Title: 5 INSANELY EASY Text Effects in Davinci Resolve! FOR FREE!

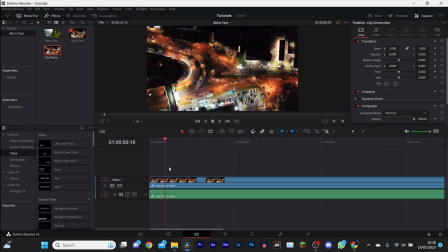0:00 Okay, back with another 5 effects tutorial. This time it's text based. The first text effect is a background reveal text.
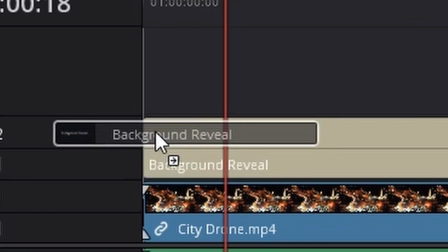0:07 By going over here into the titles option and finding background reveal, putting that over your text, and it'll automatically do the effect for you.
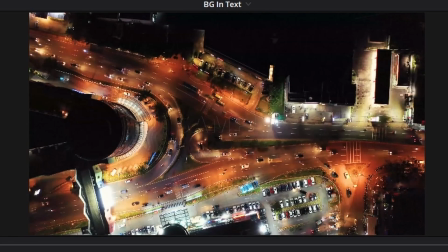0:14 So basically done. If you're fine with it being the black background, you can just resize it and so on.
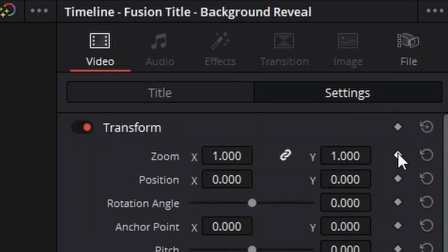0:19 You can add keyframes on the scale and just zoom it in to be fully zoomed in so that you can now just see just the background. And then the effect is basically done. But you can also mess around with it a little bit if you don't want the black background by changing some of the settings.
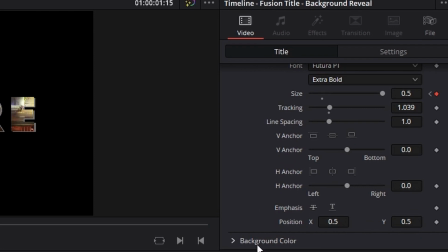0:35 And if you want to do this, you have to come over here to background color and change the alpha.
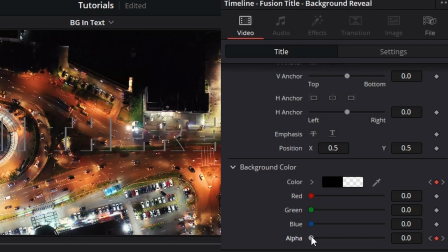0:40 Now, if you lower it all the way down, you can see the background is back again, but you can hardly read the text.
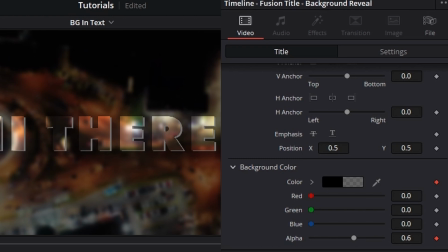0:45 So I don't keep it on fully zeroed out, if that makes any sense.
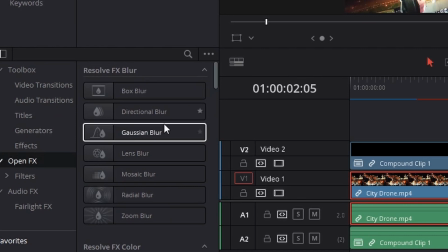0:51 But you can add a Gaussian blur onto your initial background so that the text stands out,
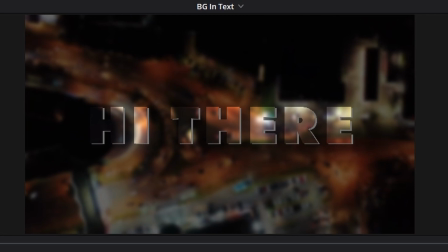0:56 and also a little bit of an alpha so that it's a bit darker and the text stands out as well. And then with all of those settings put together, you get this.
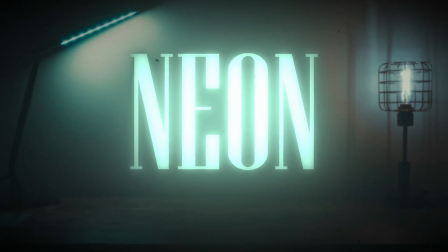1:03 The next effect we have is neon. I know, very creative.
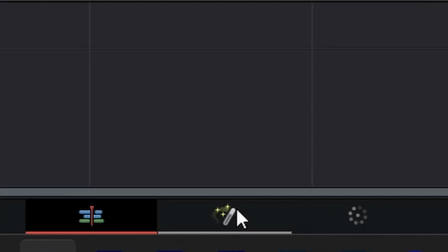1:07 To create this neon effect, you want to have your background layer, head over to Fusion and add a text node,
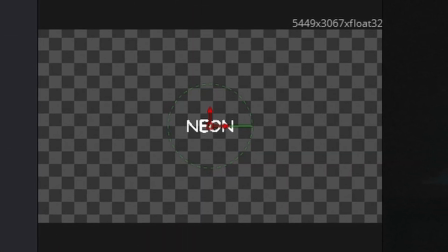1:14 and obviously change it to whatever font you want. Make it as simple or make it as creative as you want.
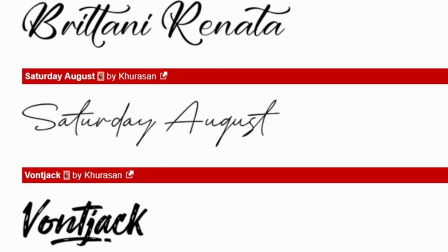1:21 You can download any font you want online for free if you just search for free fonts and just find the one that you like.
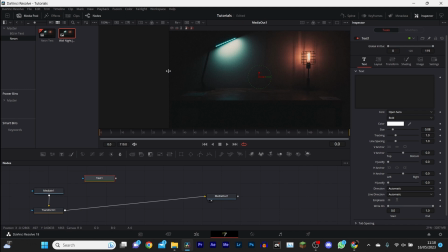1:26 But this is the font that I'm going to be going with today. If you can't see the text on the screen, then you want to click on this little dot here, the one on the left hand
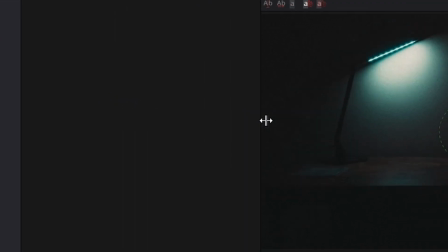1:35 side, and then it will show up on the left. You may have to adjust the central of, I don't even know how to explain it,
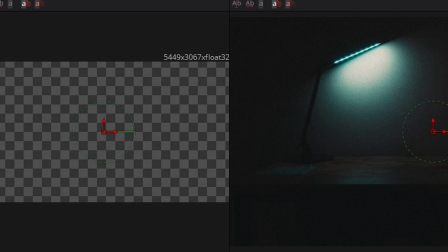1:40 but what I just did with dragging the screens and everything so you can see both of them, and then that way you can see what font you're selecting.
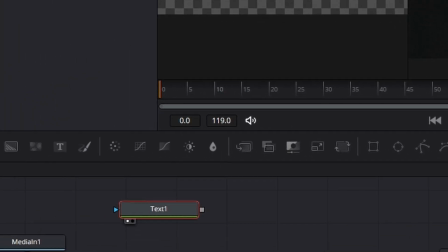1:46 Once you've chosen your font and you have the text that you like, you want to add that into the
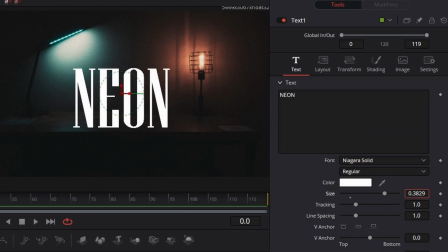1:54 media in, or in my case transform, because I resized my background.
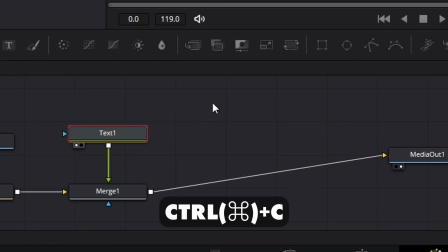1:57 You then want to copy and paste that text, so on Mac I think it's Alt or Option C,
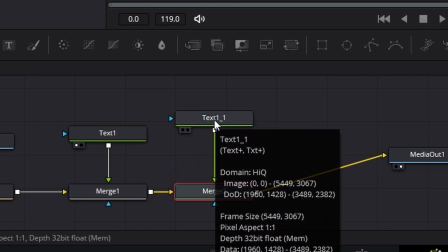2:04 and then change the text to whatever color you want.
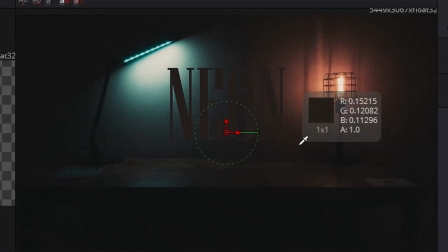2:08 For this, I'm using a similar color to the light in the background, because I'm pretending the light in the background is kind of, you know, illuminating, the text is helping illuminate that.
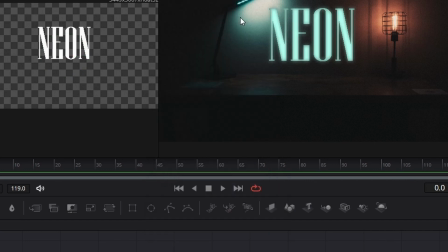2:17 And then shift space and look for the glow effect. You want to add another glow effect, so again shift space and find the glow effect.
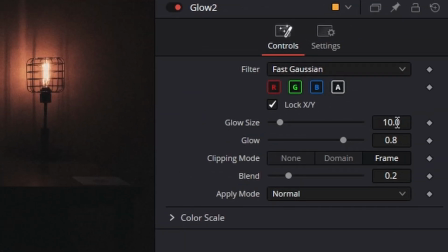2:24 Then for this one, you're changing the glow size to around 50. You can kind of play around with it however you like, but that's, the tutorial told me 50, so that's what I went with.
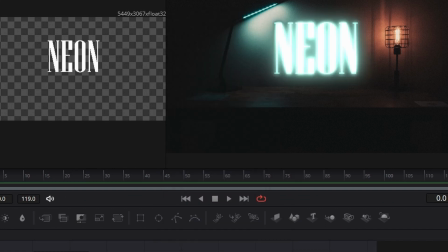2:34 You then want to add another glow effect and increase this glow size to around 150-200.
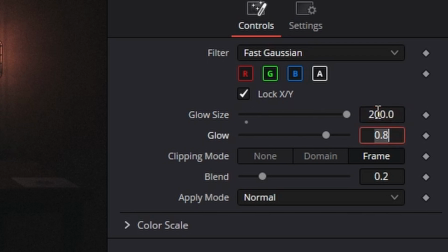2:40 Again, play around with it whatever you like. It may differ depending on the size of the text or your scene, or just what you prefer the look of.
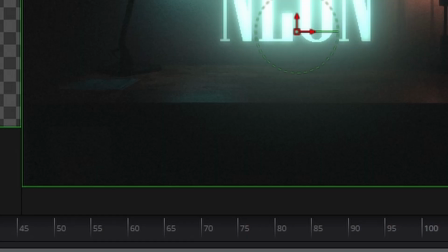2:48 With merge to selected, go to the very start of the clip and head over to settings, and then you want to set a keyframe at the very first frame.
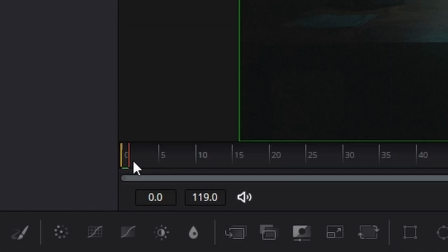2:55 Go forward one or two frames and change this blend all the way down to 0, and this will add a flicker effect.
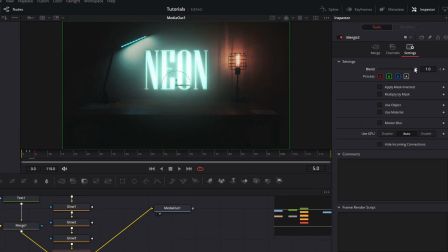3:00 And again, you can choose to do this or not do this, but head forward one or two frames for, you know, just the start of the clip. You can do it for the whole thing if you want, but I did it just for the first few seconds, or first few frames actually, it's less than a second of the clip, just to make it flicker in and out.
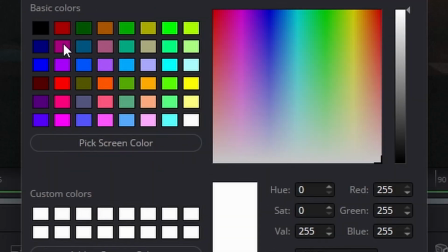3:16 I forgot as well, the first text, so the first one before you copied and pasted it, make sure that's black, not white. You then have your neon flicker effect.
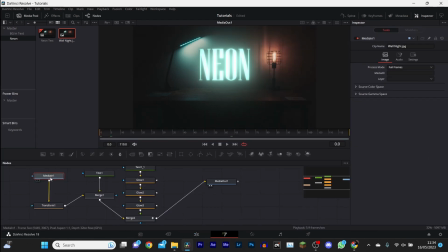3:25 Now what I also did, just as a little add-on, I went under my background layer and added a color corrector,
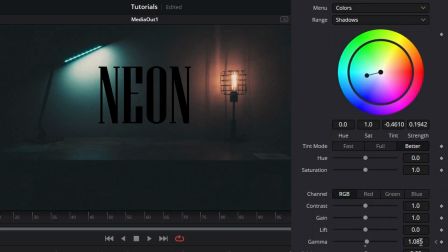3:32 and I just adjusted the background brightness depending on whether or not the neon word was flickering on or off,
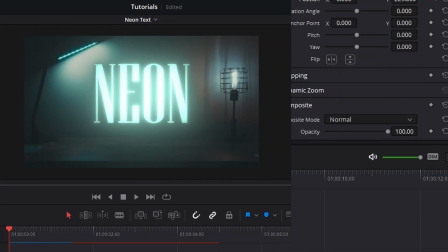3:40 so that it looked like the background is being affected by the text, which it would be in real life.
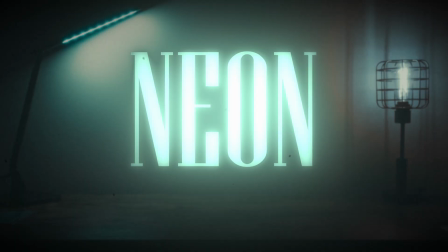3:46 So you can add that in as well, just to make it look a little bit more realistic. And then the final thing I did was I added a camera shake and just a small little zoom.
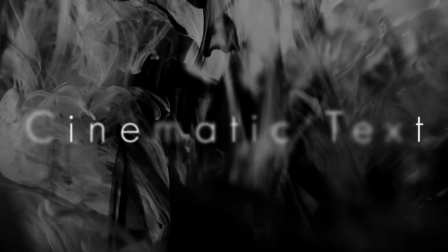3:54 The third effect I got from the same video as the other two, because I thought it looked kind of cool, to be honest.
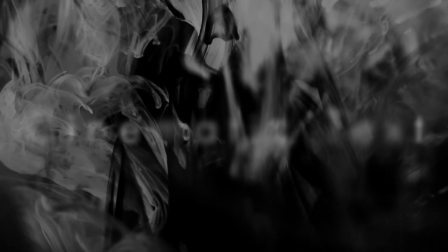4:00 It's such a simple effect, but it works quite well if you have like any sort of drone footage or just anything really.
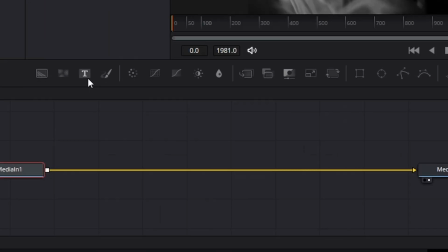4:06 For this effect, you want to head into Fusion straight away and add a little text node, and again, whatever text you want.
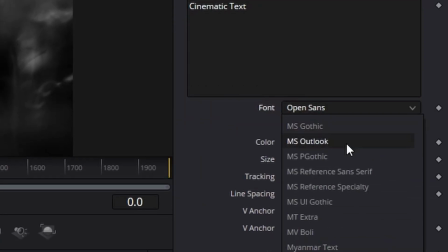4:13 For this, I'm just going with cinematic text, because that's what it is, and you can set whatever font you please and whatever style, whatever size you like.
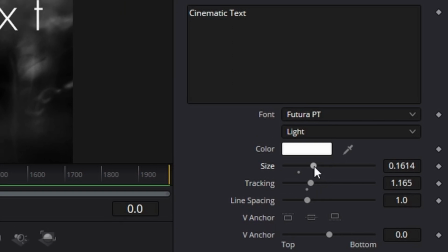4:22 But to start the effect, once you've adjusted all these settings, you want to head back into the text box and right click and find follower.
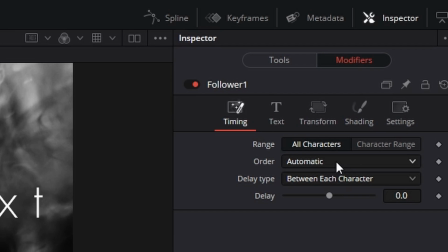4:29 Head up to modifiers, which should now be available for you to click, and you want to change order to random but one by one,
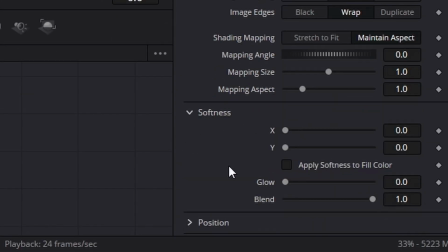4:35 and then head over to shading, and we're going to scroll down to softness and adjust the X and Y to their maximum amount, which is 20, and set a keyframe, and then head forward into the footage at any point,
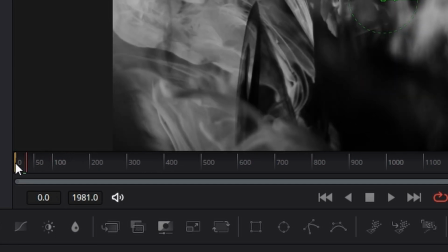4:49 it doesn't really matter, just wherever you want it to start, and then you want to put these back down to 0,
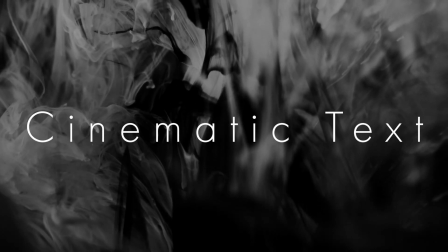4:55 and then you will have this. The fourth effect we have is the write-on screen effect.
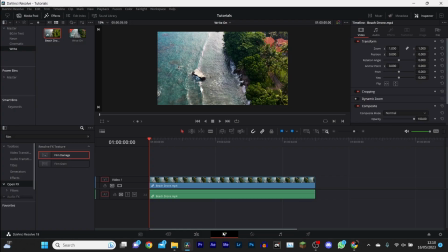5:01 For this one, again, head over into Fusion and you want to add a text node.
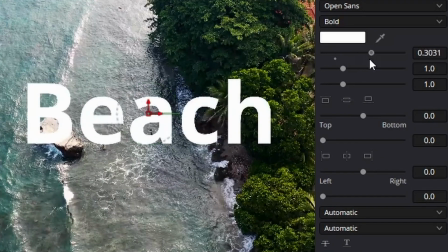5:07 For this one, again, font doesn't really matter, but it just looks a little bit better if it's kind of like a handwritey sort of font, because, you know, it's supposed to be writing it on,
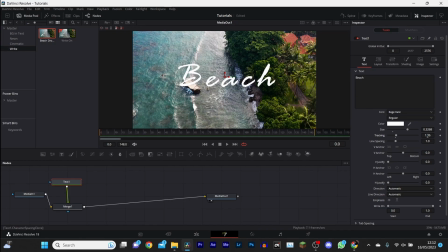5:15 so it works best if it looks like it's already handwritten. But once you have got the font that you want and the text that you want to search for Mask Paint.
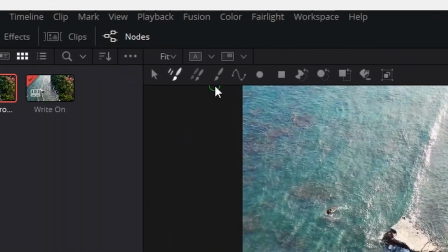5:24 You head up to this little brush here.
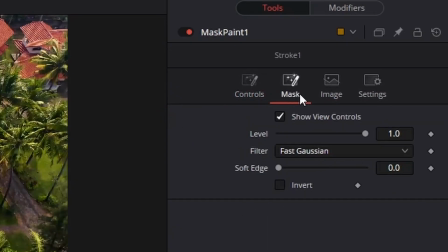5:26 You first of all, actually, once you've done the brush, you want to go over to mask and invert it so you can actually see the text, because otherwise it would be quite difficult to paint it out. And then once you can see the text, you can adjust the brush controls to your liking.
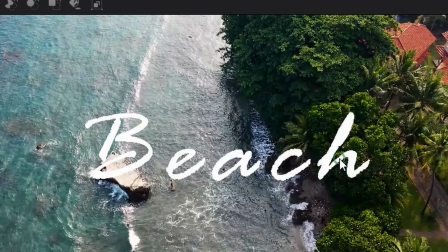5:38 You want the size to be just a little bit bigger, preferably, than the widthiest part of one of the letters.
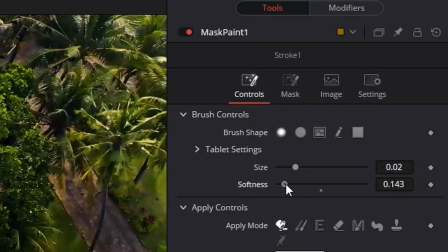5:47 And adjust the softness to go... You can either have it go all the way down or just have a little bit more. I had it a little bit more for two reasons. One, because I would have done it anyway, but two, because I was told to.
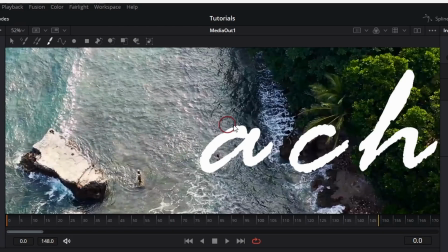5:58 And now you can just start painting out as if you've written it. So however you want it to come back onto the screen, basically.
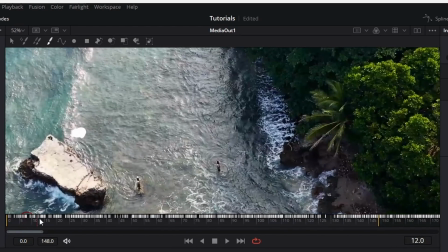6:05 Once you have it written out, you can see all of the keyframes at the bottom by the timeline.
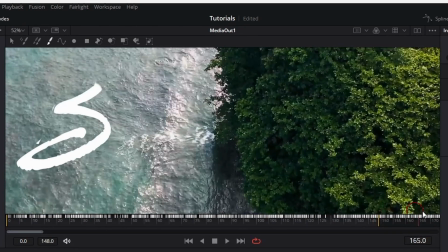6:10 But as you can see, when I get to the very end of my footage, only half the B is on.
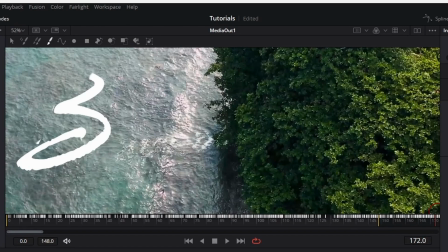6:17 Now what do we do to fix that? You need to head up to keyframes and zoom in.
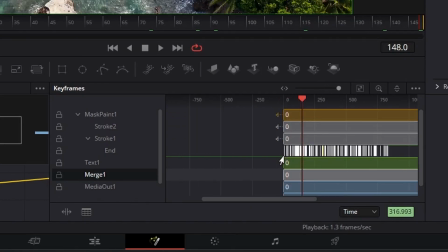6:21 You can either zoom in using the little scroller, or you can hold control and use the mouse wheel to zoom in.
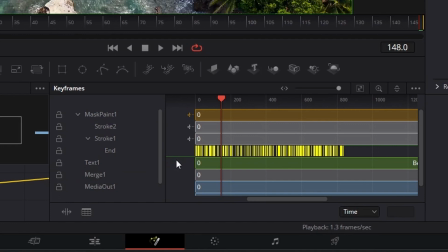6:26 You want to highlight all of your keyframes. You can see here there are white little lines. Right click and click on time stretching, and now it will allow you to adjust the timing of the keyframes.
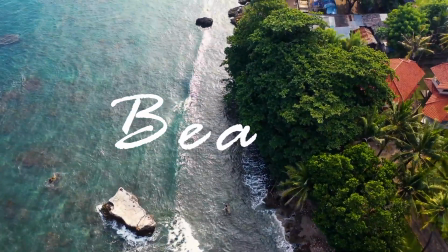6:39 And now you have your write on text. The final one is a text that I've liked to use quite a bit.
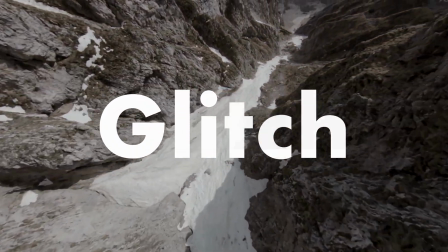6:45 It's the glitch text effect.
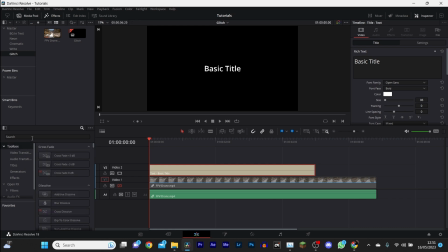6:48 Now for this one, you want to add a basic title, just a normal title, and head up to Toolbox and search for Digital Glitch.
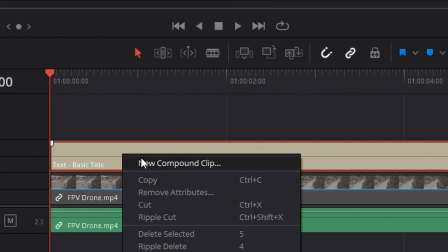6:56 Now you can't drag this on to the text just yet. So instead you want to right click on that text layer and change it to a compound clip.
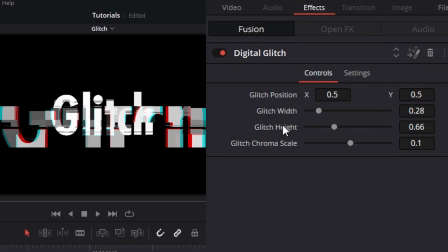7:03 And now it's basically just a normal video. So now you can drag the effect on and adjust the parameters to however you want.
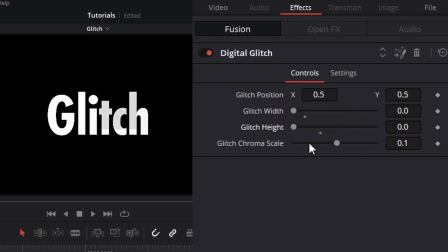7:10 You can set keyframes, you can mess around with it, however you like it, however you want it to be, really. But for me,
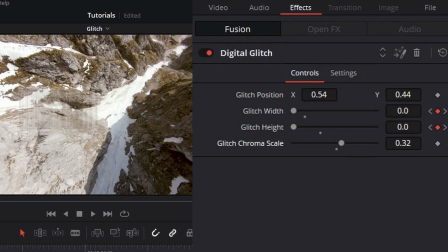7:16 I made the background glitch at the same time as the text. I also made the text fade on so it didn't just suddenly appear and then glitch back out again.
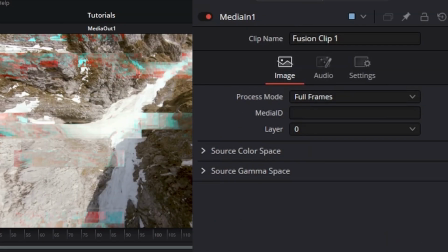7:24 I also adjusted the background so the text stood out a little bit more because it's white.
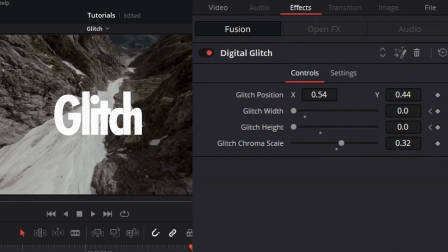7:28 So I desaturated it and made it a little bit darker whilst it was glitching on, and then brought it back to life when the text disappeared.
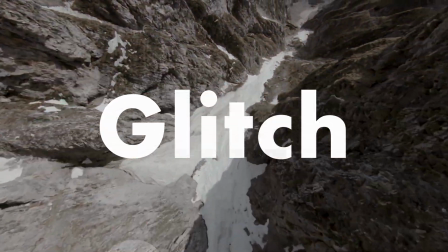7:34 And that's it. So I hope you enjoyed these five text effects. Subscribe.